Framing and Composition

Hi guys, this is Jordan with Motion Array, and I know that a lot of the times the things that we talk about here are related to editing. But as an editor, one of your biggest limitations is the footage that you have to work with. When you're given amazing footage, it makes your job of piecing it all together a lot easier. But it can be really frustrating to be asked to make an amazing masterpiece when the footage you're given to work with is... So today, we're going to go over an aspect of filmmaking that can really help to boost your overall project. In specific, it'll help your video to taste a little bit more delicious as it goes into the eyes of your audience. Composition. When we're talking about composition, we're talking about what your camera sees, and by extension, what your audience sees.
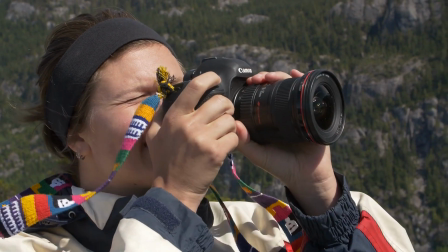45s
So often, it can be really easy when we want to get a shot to just throw up the camera, hit record, and then go for it without any second thought. But if you take just a moment and think through your next shots with these tips in mind, I guarantee it'll make a huge impact on your next video.
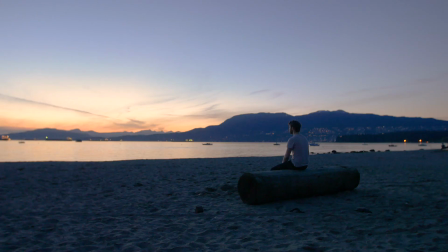58s
So let's get started. Number 1, the rule of thirds. This rule comes down to the basic principle that things look really good when you put points of interest on the thirds of your frame. What do I mean by that? Basically any of these points, with emphasis on the places where the lines intersect.
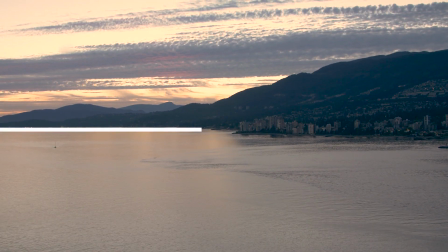74s
Let's take a look at the shot of the ocean. Right now it's just centered on the horizon. It's a nice shot, but let's try moving the horizon to the lower third.
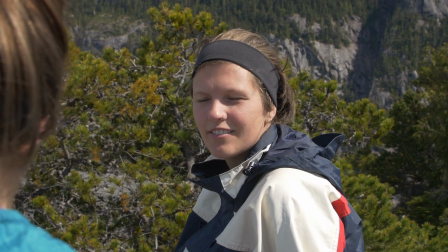82s
It feels better, doesn't it? Let's try it with a person now. We have our main character in the dead center, but let's try moving them over, putting their eye on the intersecting third.
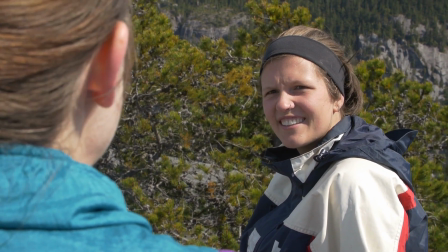90s
Now the image just looks a lot better. When it comes down to it, you should be able to feel the difference of this rule.
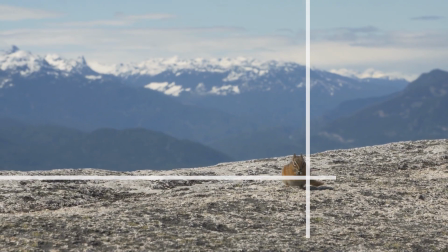95s
It feels better. It feels like a stronger image. Now, there's a lot of different reasons why people claim this works, but I'm just going to give you a brief overview summarizing a lot of other people's thoughts.
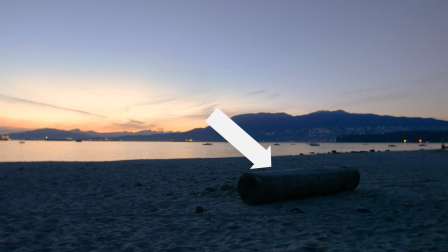105s
When you have a shot of anything, you've got a crazy amount of things that people could focus on.
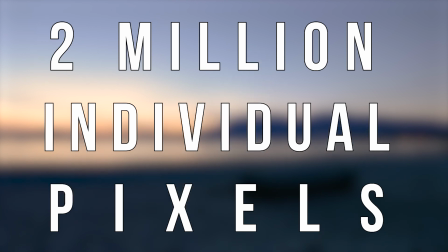109s
There's more than 2 million individual pixels in this shot alone that you could technically look at. And if you don't know where to start, you'd need a lot of time to take in the image.
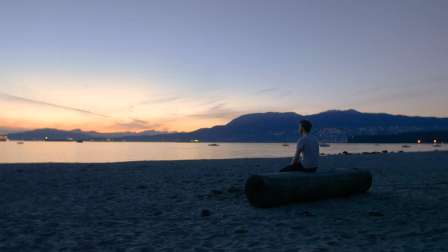117s
But now we've placed a person on the third of the shot. Now we're saying, okay, this person is where I'm going to start looking when I mentally take in this shot.
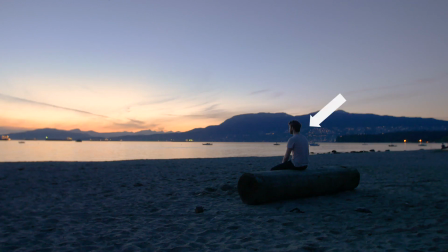124s
It's like a roadmap for your image. Start here, move this way, and take in the rest of the image from there. But it can go deeper than that too. Now everything that we see in this shot is in the context of what this character is thinking and feeling. So then how does it work for all those times you see an item or a person placed directly in the center of frame, kind of like I am now?
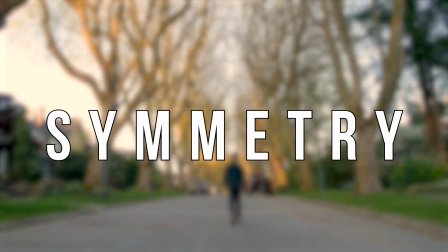144s
For that, we have to go to rule number 2, symmetry. Typically there's 2 different situations in which this happens.
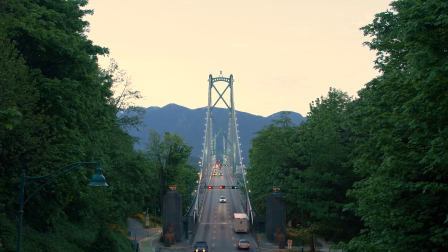150s
One is when you're highlighting the beauty in a shot. For some reason, as humans, we really respond to symmetry. It looks and it feels good. And to be honest, that's the main reason why a lot of people will choose to use it, because symmetry just feels good to look at. But you've got to keep that in mind with this second piece. Whenever you put someone or something in the center of frame, you're telling your audience, I really, really,
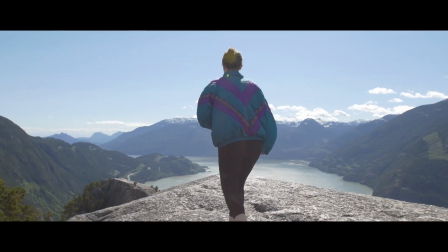173s
really, really, really want you to focus on this. This is why you'll see these kind of shots used a lot when a character is experiencing a powerful moment. But if that thing isn't really worth focusing on, or if that person isn't saying, doing, or feeling something important, it feels like you're getting a conflicting message. Number 3, leading lines. Plain and simple, visible lines in your shot will subconsciously tell your audience where they should be looking at.
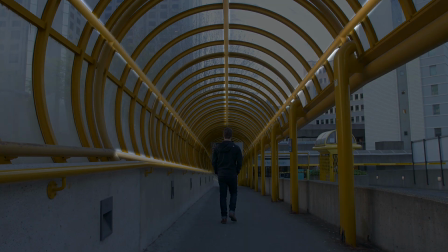198s
When your eyes look around the screen and they see those lines are basically saying, hey, how's it going?
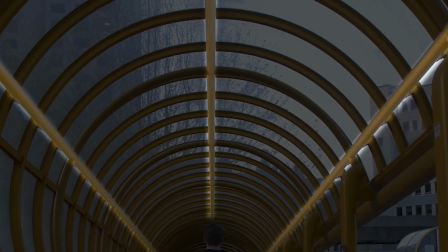205s
There's nothing really going on over here, but let me show you where the great stuff is happening. So let's go. It acts as a gentle way to help guide your audience to focus on a specific point that you want them to. And like symmetry, it adds an element to your shot that's just really nice to look at. Number 4, leading room and headroom. Typically, you'll use this rule in combination with the rule of thirds.
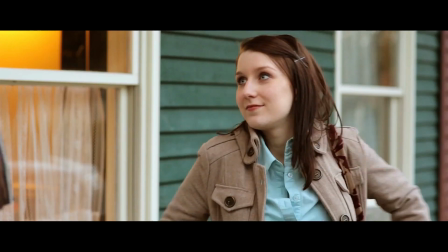226s
Basically, headroom just refers to the fact that you don't want the top of your character's head to leave the frame.
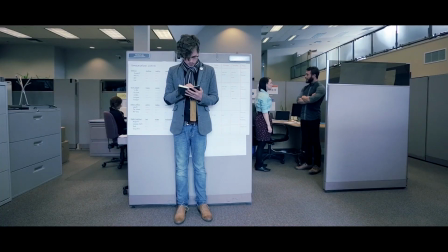232s
It helps to prevent your image from feeling squished or claustrophobic. The time when you'd forget about this is when you're doing a close-up or an extreme close-up,
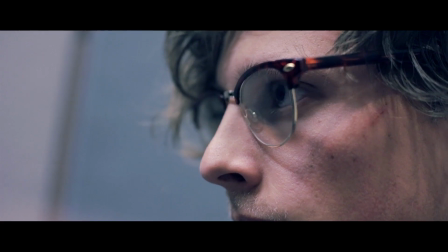239s
where you're trying to get closer to your subject's eyes, and it becomes impossible to keep everything in frame.
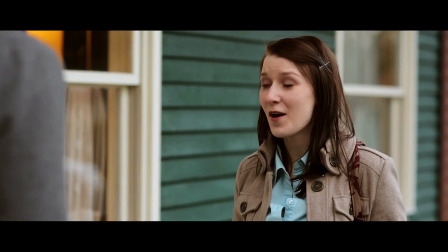245s
Now the second piece to this is the direction that your character is looking. Take the direction that your character is facing, or if that's not obvious, the direction that their body is turned more towards.